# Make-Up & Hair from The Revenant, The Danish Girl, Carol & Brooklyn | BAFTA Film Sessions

Our director, John, he wanted just a little bit more Irish and Saoirse is naturally blonde, so warmed up her hair with a little red and then simple curls. And then when she went to New York, just slowly took a little influence from Grace Kelly look,
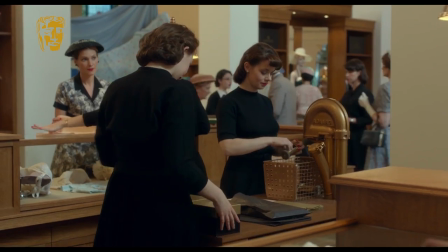513s
a little sophistication, and tried to subtly turn her into a swan.
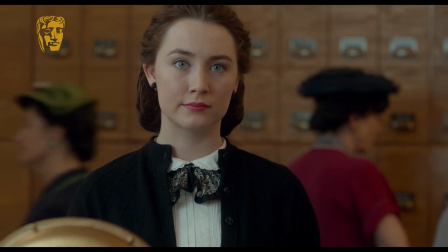518s
She became more confident, a little bit more sophistication when she was working in the New York store and she meets the
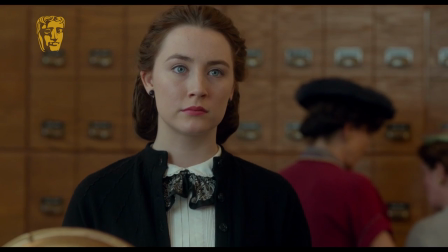526s
Italian boy and then goes back to Ireland and everybody in Ireland sees a big change in her. Just very subtle, really, you know. With Carol, for me, it seemed there was a perfect marriage between the hair and make-up and the costume. I was particularly responsible for Cate Blanchett, but the costume designer was Sandy Powell, and actually we did our first film together in the 1980s, which was Caravaggio. So it was really nice. I mean, speaking about the character of Carol, you know, we chose to go with all the coral colours. You know, Sandy did such exquisite costumes with grey, with flashes of coral so I always used soft coral lips and nails and of course Carol's
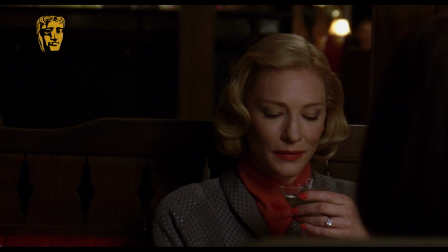563s
a very sophisticated put together a character so it was a very chic fashionable look of 1952 in New York. There's a definite contrast with Carol and Rooney's character Therese.
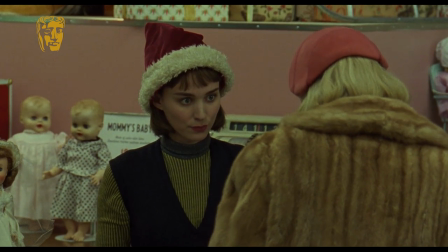576s
Rooney's character was more of a discovery character so at the beginning it's a bit like Brooklyn really she's working in a department store and she's very much
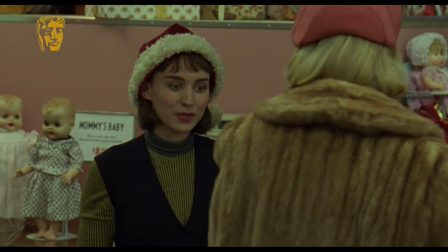584s
more a girl and who hasn't discovered herself yet and so she had a less complete look she didn't really wear much makeup and she was still finding herself i suppose final question what are the best and the worst parts of the job the worst part is lugging your kit it is lugging it packing it yeah sending it out it's awful isn't that's the horrible bit everything else is quite good. This is one of the best bits. Absolutely. Well, I would like to thank Robert, Sian, Jan, and Matt Cosmetics, and thank you all for coming.
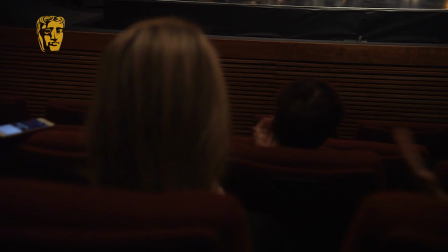620s
Thank you.
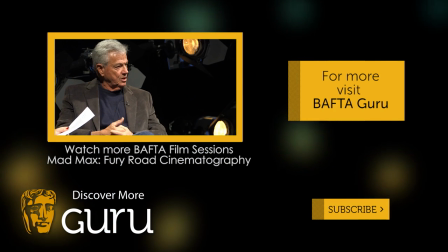624s
George kept bringing wind machines in closer and closer until all the wigs were being blown off, practically.
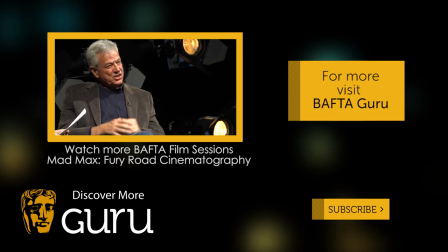631s
Is that why Charlize Theron didn't have any hair? So that then became a combination for Margaret Sixall,
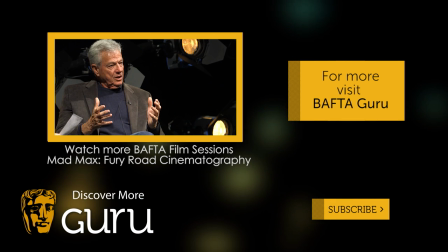638s
our editor to put it all together and the storyboard made sure that what
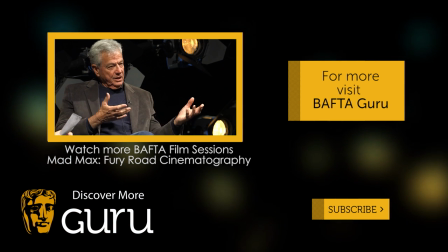644s
the action unit got and we got was comparable and compatible.